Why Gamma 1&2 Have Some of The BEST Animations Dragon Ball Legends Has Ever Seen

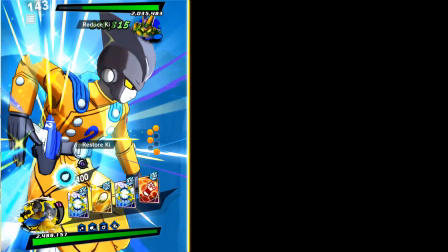This animation is obviously taken from the movie, but I can basically guarantee that it was made from the ground up specifically for Legends.
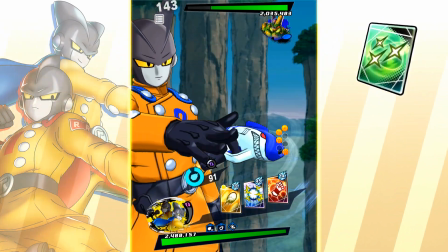There's a lot of technical reasons why, but you're just gonna have to take my word for it, because if I took the time to explain it, the viewer retention graph would probably make me cry.
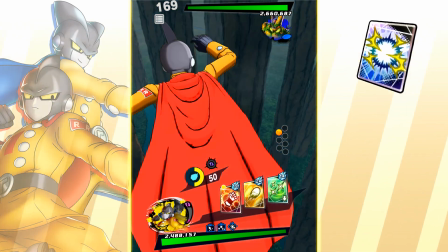I absolutely love the amount of detail put into Gamma 1's movements, the extra bits of flair and the weight put into his movements, and the effects speak for themselves.
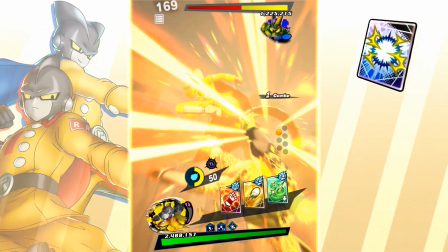Absolutely fantastic, and so is the impact. This is a very nice animation.
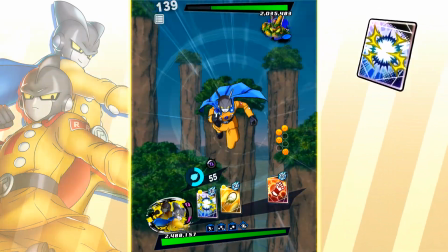This animation is so good. The sense of movement and the way he moves closer to the camera as he flies.
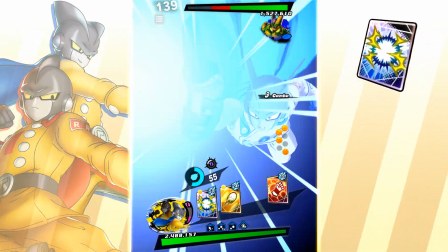The spin in the middle and changing his pose for the last two shots also does a lot to keep the animation interesting.
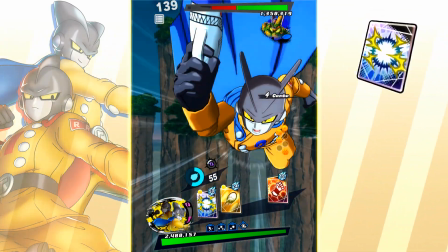And sorry if you can never unsee this, but a small detail. A lot of the time in this game to imply movement, they just rotate the background.
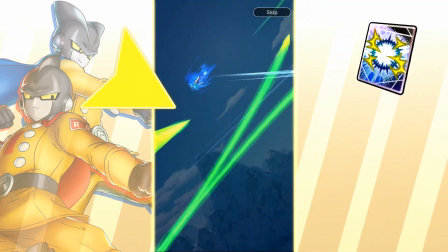If you look for it, you can actually see it a lot. The effects here are amazing,
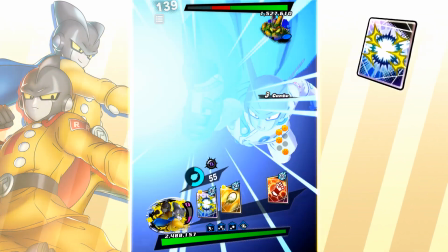the bullets all look really nice, and I like the way this one shines and turns the background black to act almost as an impact frame.
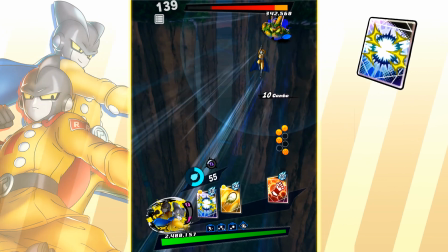Then we get this amazing shot at the end, and there's so much detail in the way the blast moves and grows.
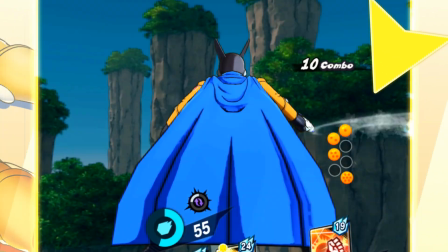It's so well done, and we even get a small detail of his gun smoking at the end. Wait, actually his finger clips into his wrist.
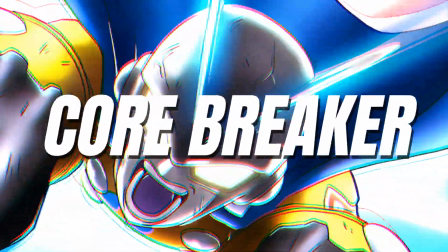Trash animation.
Don't do it! What is the time? Number 2!
And now we finally get to their legendary finish.
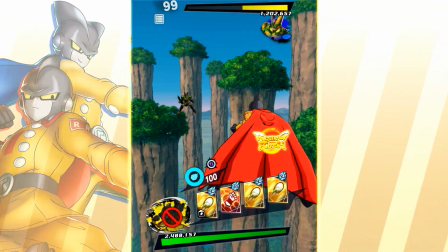You initiate Core Breaker by tag switching into Gamma 2, and so we start with a shot of Gamma 2 flying in, which is a nice detail.
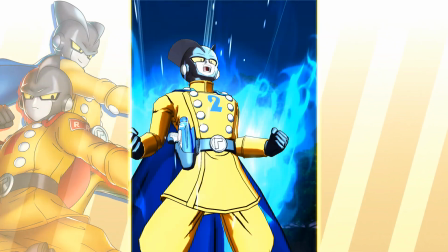Now for context on how animations in this game keep getting better and better, especially from a technical standpoint,
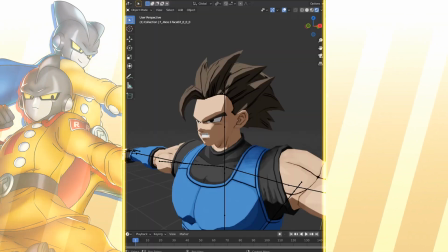Legends mainly uses entirely different head models that are swapped out for different expressions.
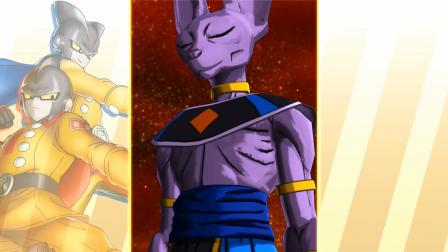Then in specific special moments, characters might have gotten animated eyelids or mouths, but this used to be very rare.
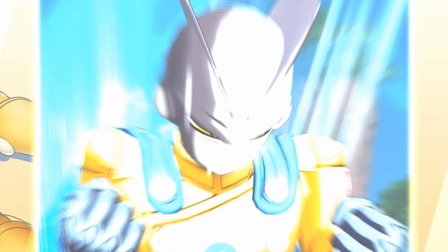So when we get animations like this one now where Gamma 2's face is fully animated, I am very impressed.
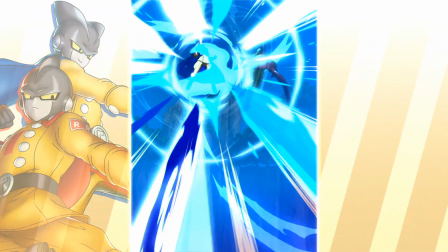And I don't even know what I could say about the effects here. There is simply too much to mention and it looks incredible.
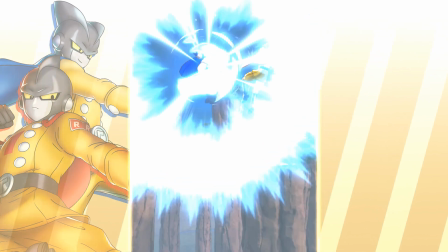And remember that effects like this don't just happen on their own. I think we should appreciate the effort put into every single layer and individual effect here.
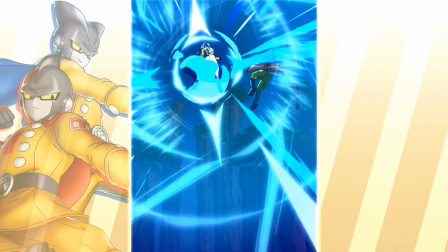It's incredible.
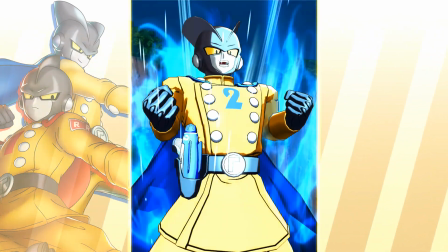This moment where Gamma 2 leans forward towards the camera is extremely well animated, and there is a great sense of speed as he flies off, helped by some great effects.
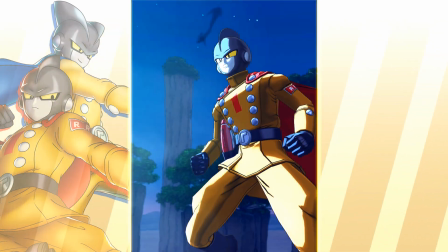This animation is ridiculously high quality, and we haven't even gotten into the real thing yet. When the attack does start, we get another very well thought out shot.
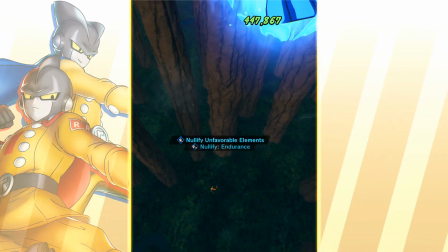We look down on the enemy from very high up, then move to reveal Gamma 2.
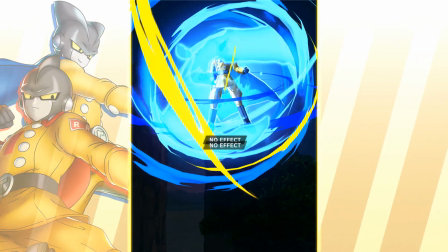And again, we don't have enough time to cover all of these effects, but the colors, the aura around Gamma 2, just incredible.
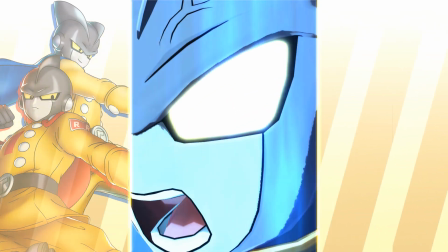The extreme expression here is so good, and we zoom into his glowing eyes as the camera pulses and shakes.
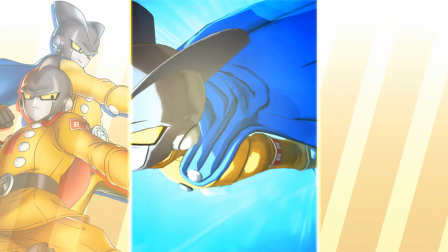And again, the effects emphasizing the speed and power as Gamma 2 zips out of sight.
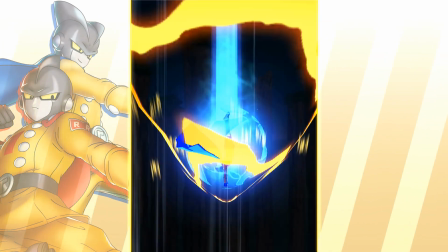We get this fiery cone around him and the detail of the bright glow in his eyes and pulses of yellow around the screen.
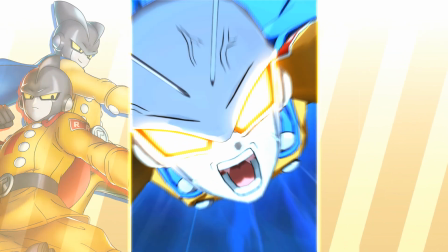We shakily zoom in and cut to the impact where Gamma 2 is simply a blur of light now.
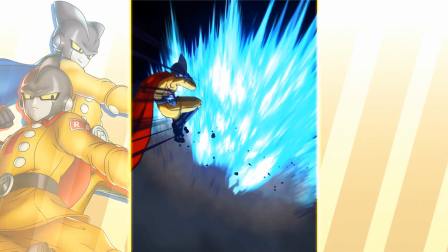This impact is incredible, and this shot is so good as it uses Gamma 1's reaction to show how much power is in this fiery explosion.
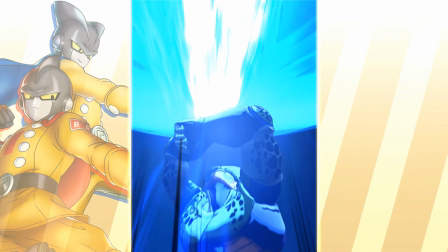And I truly have no words for just how cool this part is.
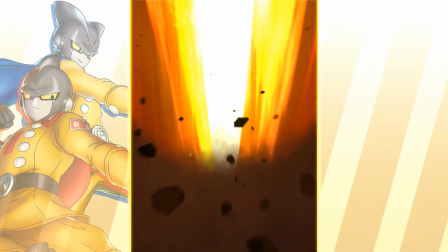I mean, the way it explodes into a blinding pink and collapses into an unstable fiery orange is just incredible.
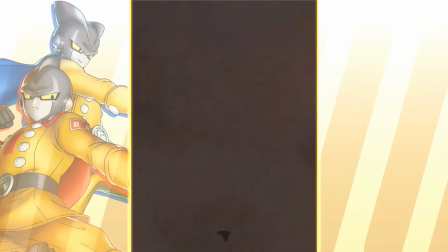The lighting, the effects, everything is just so well done here. Then the dust settles, and we get some incredible new technology for Legends.
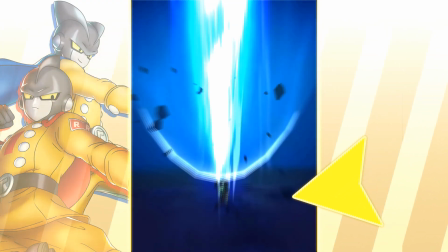Floors. The floor was actually there earlier as well, but this was funnier. Gamma 2's lifeless body lays there, still releasing bursts of electricity.
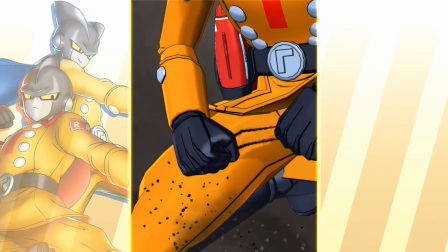He then fades into dust that then shines in the sunlight of a brighter future. An incredible, dramatic moment. Bro, it's fucking dead. How can I not give them anything but a 9 out of 10?
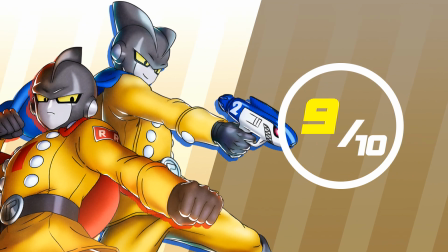Part of me really wanted to give them a 10, but I didn't feel like it was quite there. But it was very close.
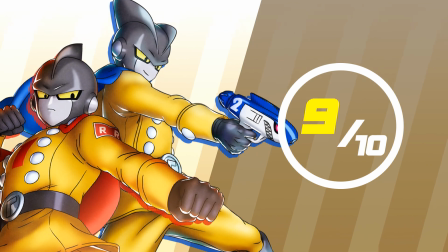Also, if you're still watching, please let me know if you like these kinds of longer videos. It would really help me out to know.
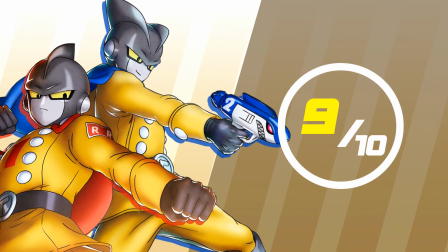And thank you for watching.